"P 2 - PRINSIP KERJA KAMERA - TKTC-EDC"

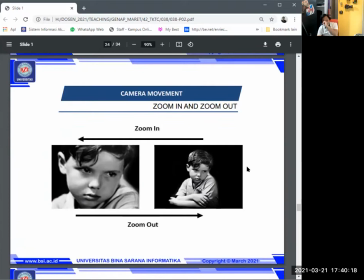1880s
oke kemudian ada zoom in zoom out ini contohnya jelas tadi
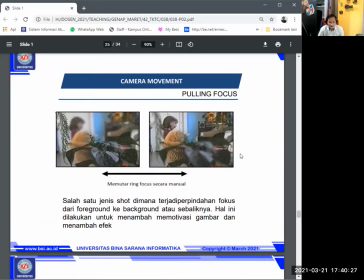1889s
kemudian ini ada paling fokus jadi kita memindahkan titik fokus dari foreground ke background atau dari background ke foreground dan memutarin fokus secara manual ini sering di video wedding
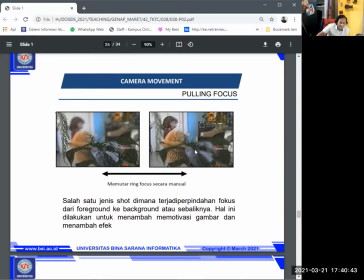1906s
jadi ada perpindahan fokus dari foreground, background,
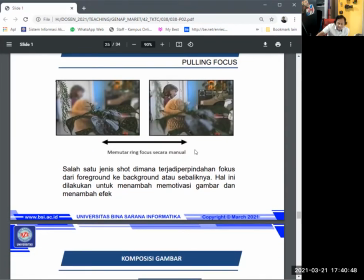1911s
dan sebaliknya ini untuk menambah motivasi gambar aja jadi sebagai istilahnya kreatif aja kalian secara teknis kalian ke posisi gambar yang
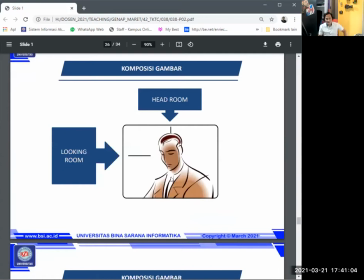1927s
harus kalian utama tahu adalah adanya headroom yang di atas kepala kemudian looking room looking room adalah ruang yang ada dihadapi oleh sudut pandang muka.
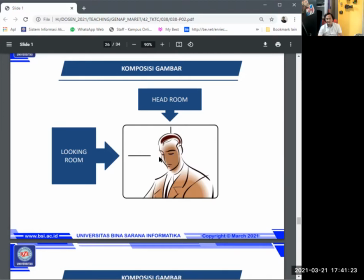1947s
Misalnya ini looking room-nya ada di kiri. Kalian lihat. Looking room-nya di kiri, karena mukanya menghadap ke kiri. Kalau dia ke kanan, looking room-nya ada di kanan.
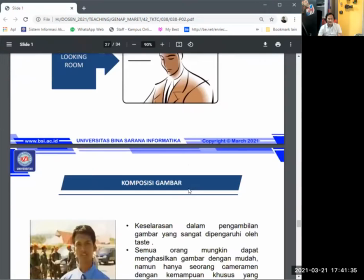1958s
Kemudian headroom di atasnya jangan berlebihan. Gunakan dengan baik seperti ini.
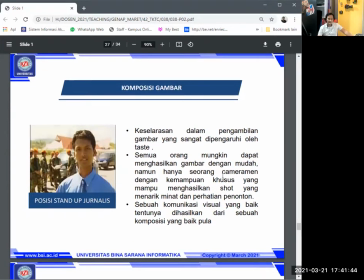1966s
posisi seorang jurnalis jadi ada keselarasan dalam pengambilan gambar yang dipengaruhi oleh selera kemudian orang mungkin dapat menghasilkan gambar dengan
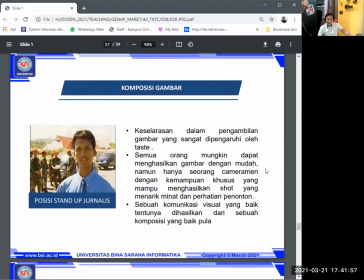1979s
mudah namun seorang kameramen dengan kemampuan khusus yang mampu menghasilkan shot yang menarik dan menarik minat dan perhatian visualisasi dari penonton Kemudian sebuah komunikasi visual yang baik tentunya
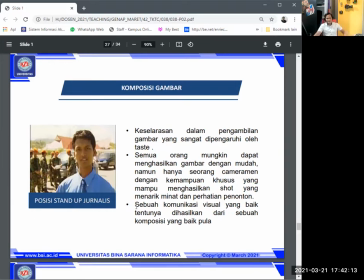1997s
Dihasilkan dari sebuah komposisi yang baik pula Jangan lupa komposisi ya Sama dengan fotografi Ini tidak selalu dihari di tengah,
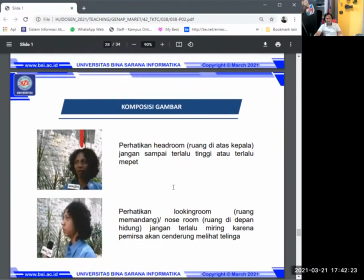2007s
tidak apa-apa Ini kan ada komposisi, headroomnya Selalu tinggi Atau map pad Working roomnya
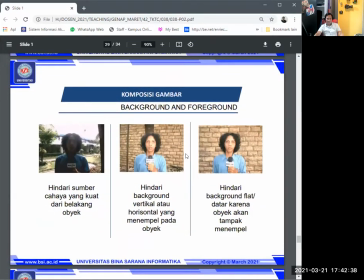2021s
Miring atau bagaimana kemudian ada background dan foreground disini ini ya contohnya ini hindari sumber cahaya yang mengandung backlight dari belakang yang kuat kemudian hindari background vertikal atau horizontal yang menempel pada objek,
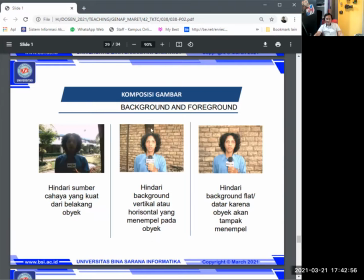2039s
ini kepalanya jadi ada sesuatu yang mengganggu hindari background flat atau datar karena objek yang tampak menempel, jadi gunakan elemen-elemen yang ada di sekeliling kalian bisa sebagai foreground,
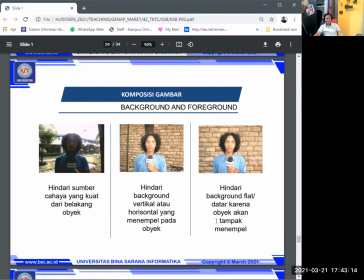2057s
sebagai background jadi mendukung dimensi berita kalian dimensi short-short kalian ya
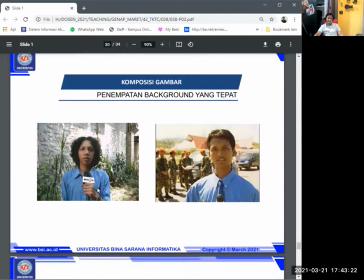2065s
kemudian penempatan background tepat, contohnya seperti ini ada disini ya, biasa jadi disini kelihatan ada dimensinya oke plus
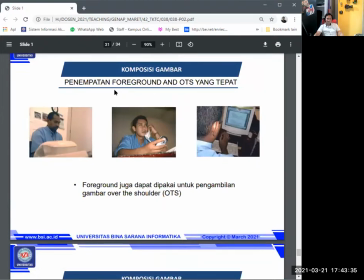2078s
Nah ada penempatan Ini contoh Penempatan foreground Dan OTS yang tepat Jadi bisa diambil secara Over disorder